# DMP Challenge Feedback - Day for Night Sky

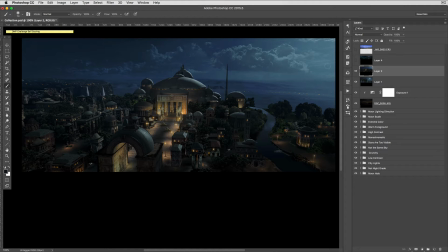There's a bit of blooming that's happening from the right side and kind of going off onto the left. The detail level in the sky, in the shadows, has kind of gone flat.
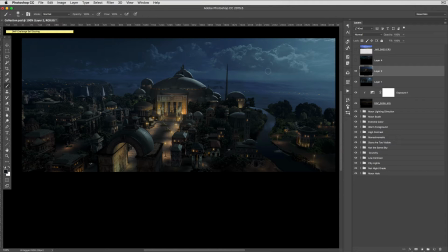So that's often what happens when there's atmospheric perspective and there's moonlight, that the dark shapes go completely flat, and the only thing that we're really seeing is these shapes from the highlight side.
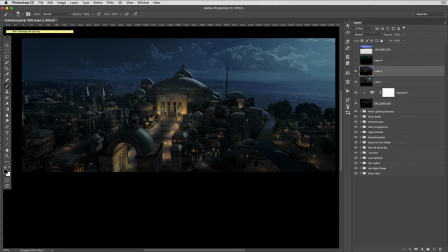So that's something to consider as well. Also, you can look how nice and soft everything is. It's very, very easy to look at, and it's such a beautiful thing right there.
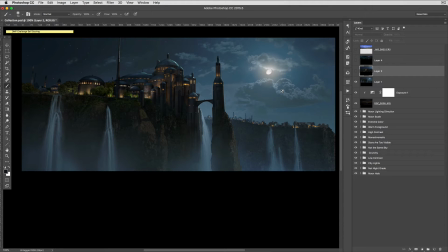So let's take a look at this next one here. This one actually has the moon on screen. So you can see there's the moon, and the lighting direction, everything kind of follows that.
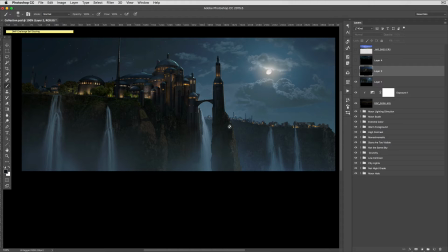And I can bet you or guarantee you that this sky, this daytime sky that Brian started out with, is that's actually where the sun was placed. So that's kind of a key too.
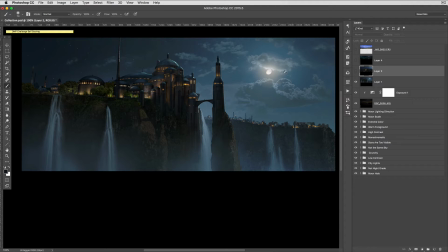If you have a daytime sky and you see the sun on the image, then that's where you put your moon, because that's where the light is emanating from. So this moon also has a really nice halo, and you can tell that, and also that this moon is not full.
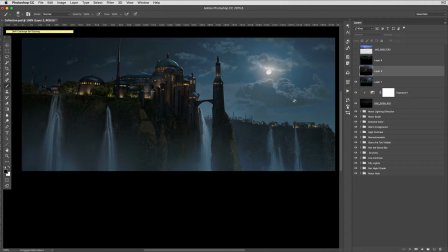Okay, so the first thing that people think of when they're doing nighttime skies and they're like, hey, I need to put a moon in there, the first thing that they do is they put a full moon. So a full moon only happens like,
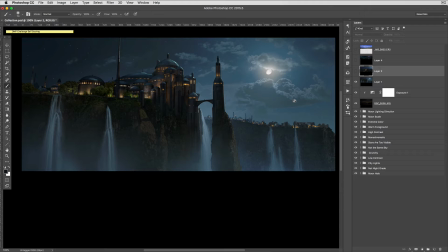what's like once a lunar cycle or whatever. So all the other times you've got these waxing and waning of the moon and it's probably a bit more realistic and
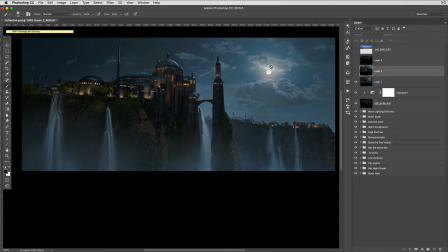more interesting to have a moon that's not completely full. So you can see here's a moon. It's not completely full. It has a nice halo to it, and it has just a little bit of red that's going in there,
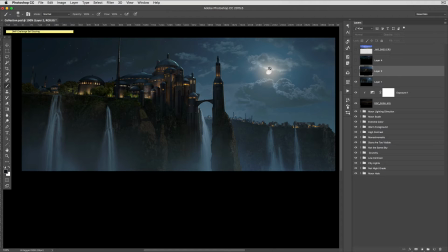which is very typical for moons, is to have just a bit of warm light that's coming in from the moon. Also, the stars that we see here, we don't see a huge star field.
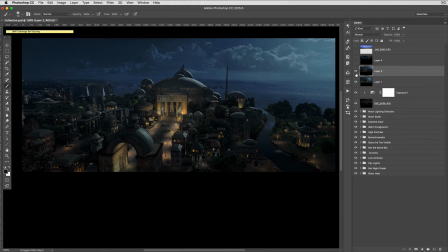So you remember on this one right here, we don't see any stars at all.
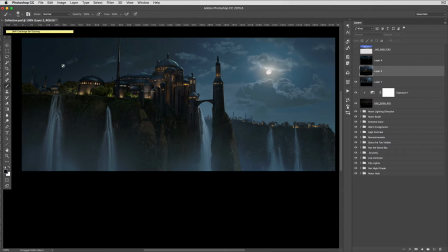On this one here, the stars that we see are only the most bright stars. Okay, so that's very important because even though we are we're kind of cheating what
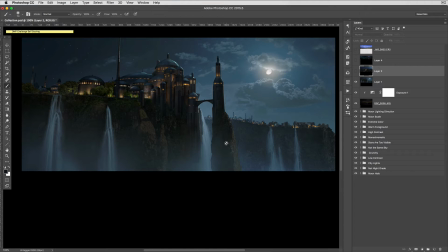more than what the camera would see as far as the range. Because if this were a real structure and it was this bright, and then the moon was this bright, we probably wouldn't see any stars at all. But because we're kind of cheating it a little bit and we're kind of making it a bit more hyper real,
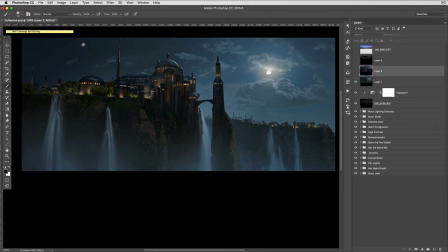then we can just put a little indication of stars. But if we put too much stars in there, it becomes very, very unrealistic. Okay, so now what we're going to be looking at is this is some photography that I shot.
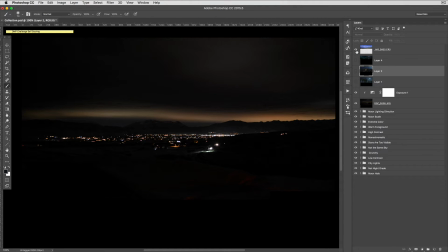This is actually the same location as what we have up here.
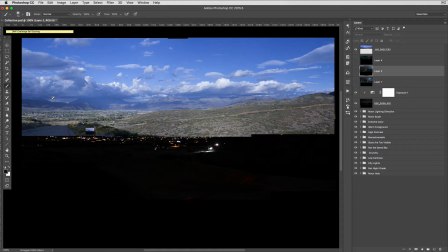So it's a bit narrow cut in right here, but it's about this view right here.
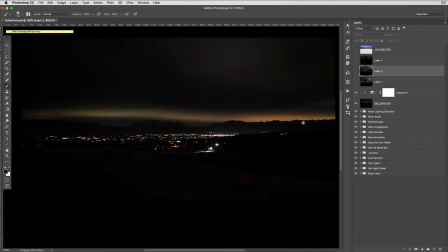And this is what it looks like at night. So I was not able to get a clear sky with some really, nice cloud shapes in there, but as it's kind of in the winter, and so everything here is a bit overcast.
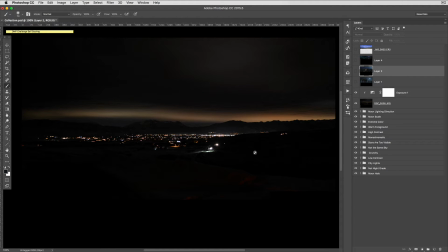So but this does kind of give us some nice information. So let's go ahead.
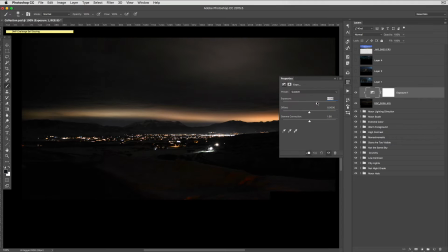I'm gonna expose up on this just a little bit. So if your screen is dark, then you can see a little bit, and you can see that there's snow on the ground.